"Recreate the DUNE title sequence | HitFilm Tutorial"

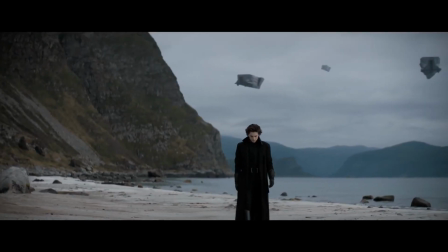Hey guys, welcome back to another tutorial. Now, as you probably know, Dune has been delayed until 2021, but that hasn't stopped us from creating some cool visual effects.
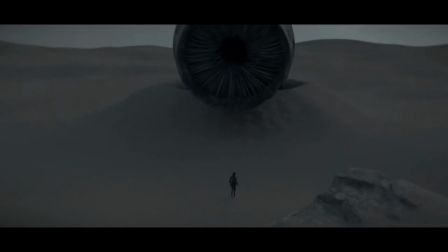Last week, we had Zach Allen Productions show you how to create a sandworm inside of Blender, and this week, we're going to break down how I created the title inside of HitFilm, because we didn't just steal the official one. I actually had to make it. If you're wanting to follow along with this tutorial, you're going to need either HitFilm Pro or HitFilm Express with a couple of add-on packs.
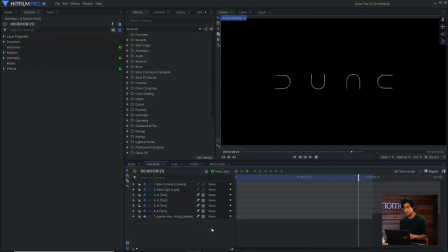Let's go ahead and dive right in and get started. Like most of the titles that I've created, I've broken it up into different sections. The reason for this is it keeps things a bit more organized, and I can pre-render them once they're finished to speed things up. This first composite shot here is all about the text layers, so I could use one if you're just wanting to have a single font, but I decided to use four different text layers, all the same character,
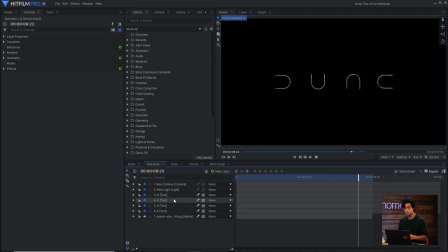just positioned and rotated to spell out the word dune, but it's all the same character. Onto each of these characters, I have the bevel geometry effect, which has to be applied directly onto a text layer. This makes it look a little bit more 3D and gives it a bit of an edge. And then I have the rotate behavior after the bevel so that it takes it into account.
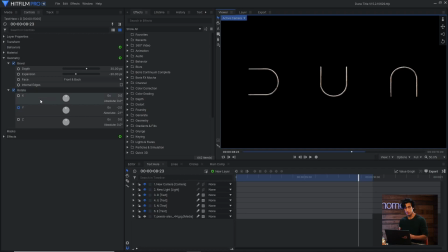This effect allows me to rotate the character in 3D space on the three different axes. For all of them I've just keyframed the Y rotation to start at a specific number, what I thought looked good, and then by the end of the comp straighten out to face the camera. Because the bevel is a 3D effect I also have two other things to help make it look a bit more metallic.
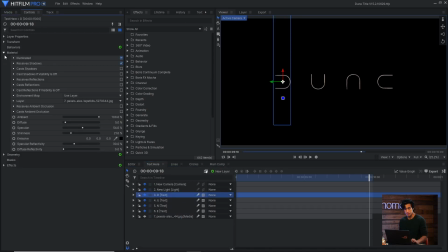The first is to go into the material tab for each character and then set the environment map to use layer, and then set the layer to a picture of copper that I got off of Pexels. This will help give the text a bit of a copper sheen, and it will reflect the details as it rotates.
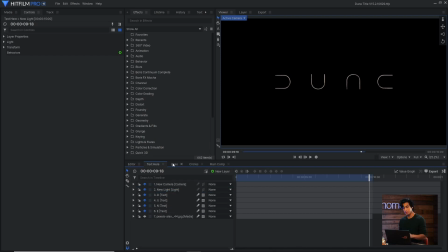I also have a directional light above the text. With the title all set up, I can now move onto the next composite shot, which is about creating the lines.
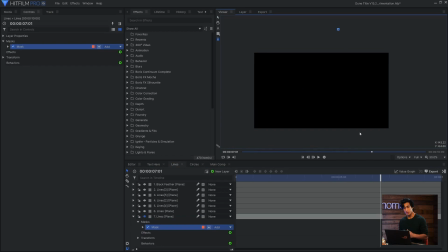This is all one layer duplicated multiple times. What I did was create a new plane and then use the freehand mask tool to draw several lines onto it in random directions.
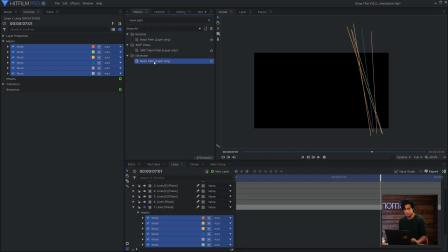I left these lines open and then added the Neon Path effect. This effect by default will use the masks to draw different lines.
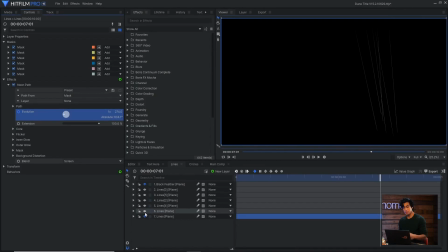I can then keyframe the evolution so that the lines have a bit of a pulse, and once that's all set up, I can duplicate it multiple times and position the different planes all around the scene. You're going to want to set the Planes Blend to Add or Screen so that they show through. You can make the lines smaller on one side by adjusting either the Start Width or the End Width under the Path dropdown.
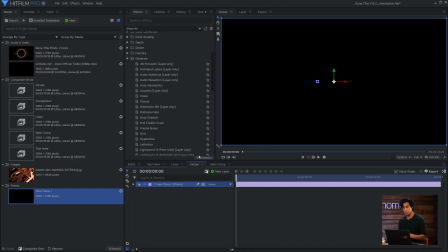To create the circle shape, what I'm going to do is drag in the plane from the media panel and add the audio spectrum effect onto it. This effect takes the frequencies of a specific audio file and maps it into a visible motion graphic. You can use pretty much any audio that you like because we're going to turn the height down to zero so that it actually doesn't move, but it still does need an audio file to draw from.
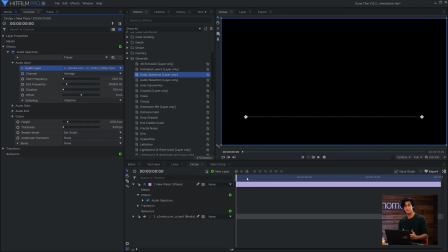So in this case, I used the Dune trailer because I already had it imported for reference, so I'll drag that into my timeline and then set it as the audio layer in the Audio Input drop-down.
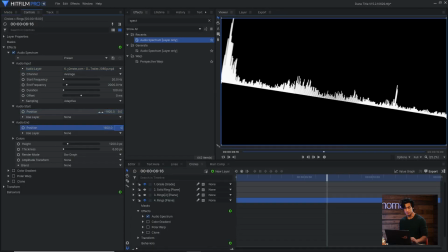I'll set the Audio Start and End to be on either side of the screen, and then I'll turn the Height down to 0,
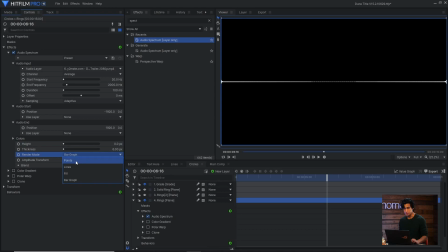and change the Render Mode from Bar Graph to Points. If you want the points to be bigger, you can adjust the Start and End Frequency. And then on top of this, I'm going to add a Color Gradient effect. I'll increase the Opacity to 100% and set the Blend to Multiply.
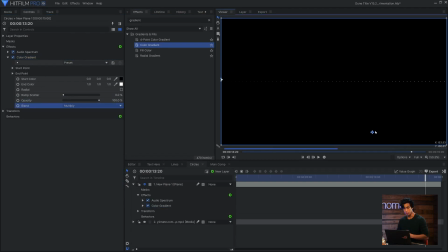Place the points on either end of the plane like before. This is just going to give it a little bit of a feather. Next, I'll add the polar warp effect onto it, and this will take the straight line and curve it into a circle. To make it bigger, I'll increase the end radius, and then keyframe the rotation so that it's spinning throughout the common.
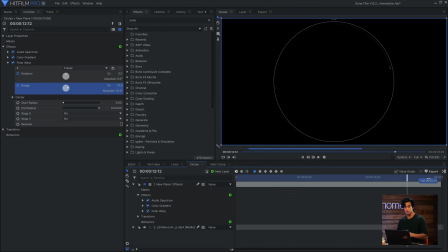I can also keyframe the range as well so that the line appears to grow over time. Once I have this all set up, I can save a bit of work by using the clone effect to duplicate my work multiple times. When you add the clone effect on top, it might not appear to do anything at first. this is because the position offset will have a value in it.
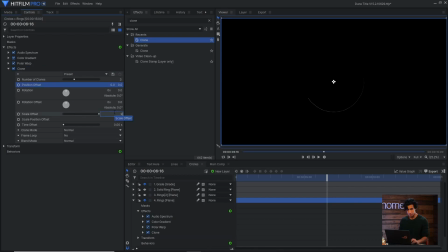I'll set that to zero, and then adjust the scale offset to something smaller. And now you can see three copies of my circle in the viewer. You can adjust the number of clones here up top. I can also adjust the rotation offset so that there are different angles, and because I've placed this as the very last effect all of the animation will be there.
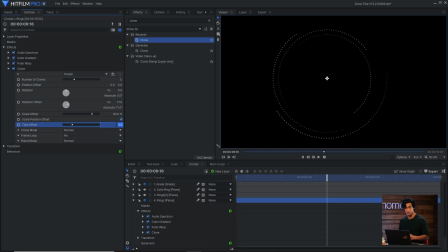The time offset is another one to change as well so that they're all different lengths.
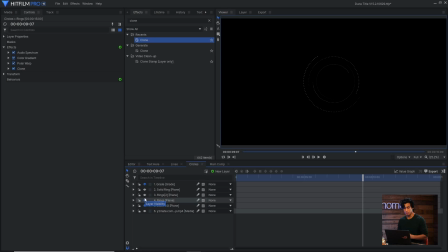Once I had all of the animation and all the cloning set up correctly, I then duplicated the layer and scaled it up. I tweaked the keyframes and changed some of the values just to give it some more variation. It's a balance between saving time and not having to duplicate work, but also creating a bunch of different variations to give it complexity.
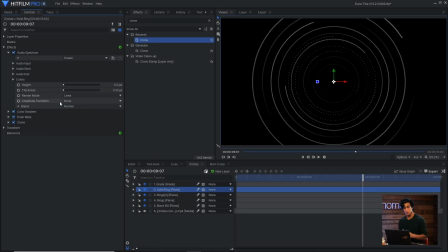After that, I duplicated it one more time and changed the render mode back to lines to give it a solid core.
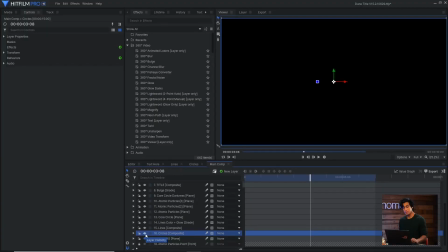And now we can move on to the main comp where we bring everything together. I'm going to set the blend mode of all of these layers to add so that they add on top of each other. The first layer I have here is my circles, then I added in my lines, and on top of this I added a grade layer with a fractal noise effect.
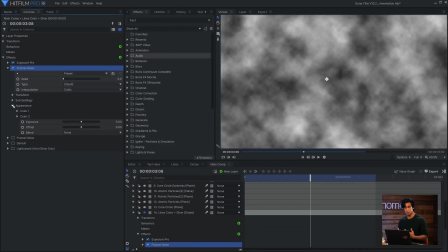This is going to break up the lines and make them look less clean and give them a bit of a grunge.
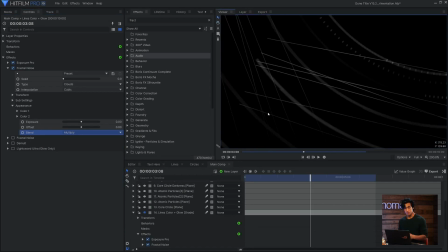To do this, set the blend to multiply and adjust the exposure and offset, which is the contrast of how dark those spots are going to be. Then in the transform settings, bring the scale down so that the detail is smaller.
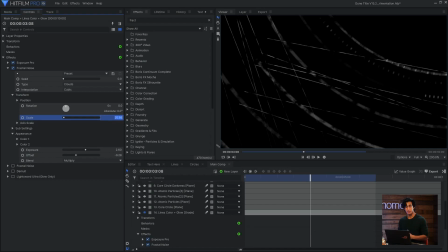The goal with titles and motion graphics is usually to make it look less CG and less clean, so if you can dirty it up by using distortion or fractal noise it's probably a good idea.
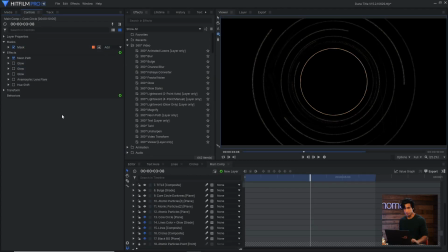Next we have the core circle which is a plane on itself and I'll use the ellipse mask tool to draw a circle mask directly in the center. I'll then add the neon path effect and this will trace the mask. Inside of the neon path properties under the core settings there is a distortion drop-down.
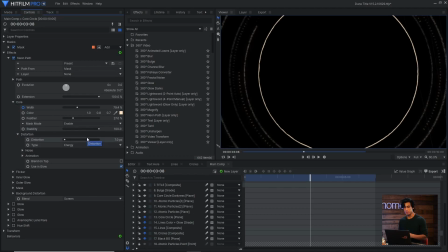I set this quite low to 7 pixels but it's still enough to give it a little bit of variation and not be a perfect line.
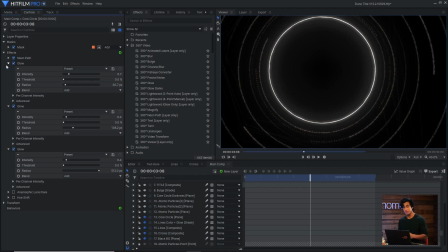Then I'll stack three glow effects onto it. This is something that I do regularly because it increases the fall off of the glow and helps make it look more realistic. Although I've seen something internally that would do this automatically, but it's not ready yet, so. The next three layers are atomic particles, and they're all set up the same way.
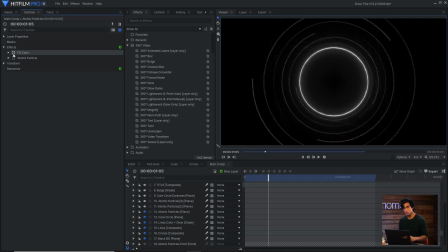So for the first one here, I again have my plane, and then I'm going to fill it with white because otherwise we wouldn't see the particles.
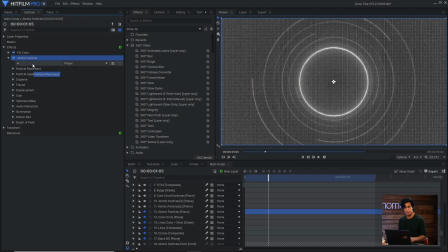Drop on the atomic particles effect and you should see it take effect right away.
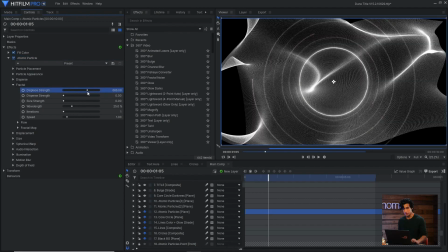I'll come down to the fractal settings and increase the display strength and maybe lower the wavelength a bit.
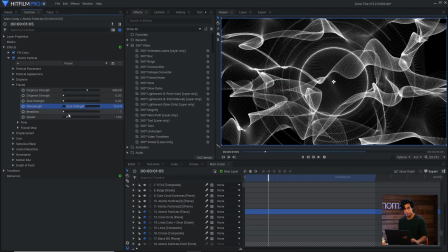This is up to you to choose how distorted you want the atomics to be. You can adjust the speed here if it's moving too fast because it will move automatically. With this atomic particle effect I'm going to parent it to a point because I'm going to have three of them so if I want to change the scale or rotation of all of them at once, I can just move the point and they will all change.
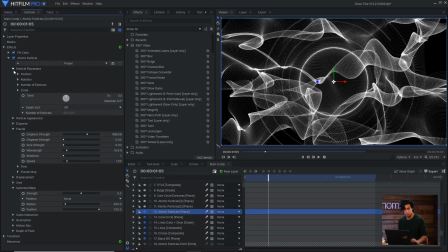So create a point under the New Layer section, and then in the Atomic Particle Placement drop-down under Position, set the Transform from to the point.
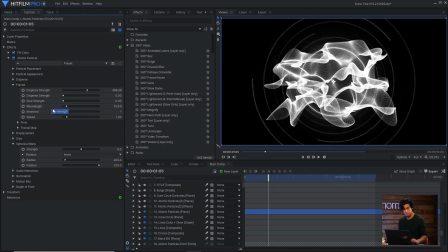In this case, I've lowered the scale of the point just a little bit. Another good property to try out is the Spherical Warp. This creates a sort of bubble in the center of the atomic particles, so it's good for making it look like it's wrapping around the circle in the center.
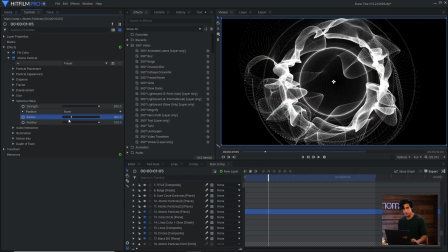So I can increase the radius and then adjust the strength as needed.
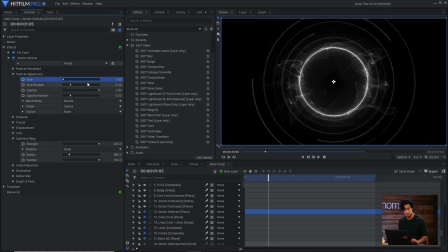I can change the particle appearance up here, so maybe I'll lower the size and increase the size random so that we have a bit more variation. Again, once we have those atomic particles all set up and moving as we want, we can duplicate them. And in this case, I did it twice. One of them has slightly bigger particles, one of them is moving a bit faster, and has a bit more spherical warp.
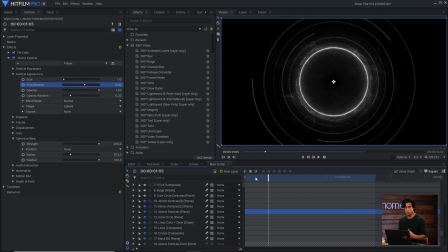All I'm trying to do is create variation and make it look like there are multiple different layers at work here.
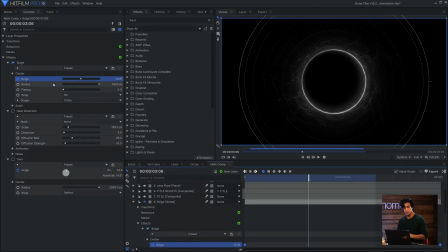On top of all of this, I'll add a new gray layer, and onto this layer I'll add a bulge effect, a heat distortion, and a twirl. The bulge effect is keyframed over time to sort of suck the whole design into the center. The heat distortion gives it a little bit of grunginess, and the twirl gives it a bit of a spin because I've keyframed the angle property.
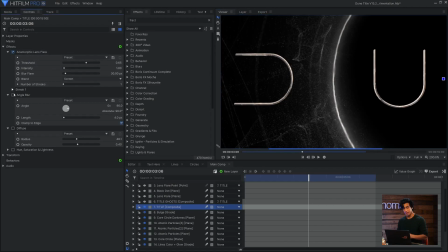Next, I can drag in the title composite from the media panel, and the effects that I'm going to add onto this are to soften it up a little bit. So angle blur, diffuse, and anamorphic lens flare to give it a bit of a glow.
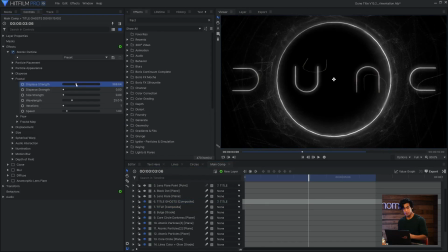To create what I call the title ghosts, or they could also be considered echoes, I dragged in my title once again and added the Atomic Particles effect directly to it. I can then use similar controls to what we saw earlier, so in this case I'll probably increase the display strength. Then, just like before, I'll use the clone effect to create multiple copies of this layer.
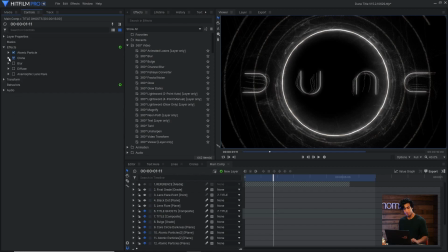Adjusting the time offset creates the sort of echoey effect that you see in the final comp. And once again I'll soften it with a blur, a diffuse, and an anamorphic flare.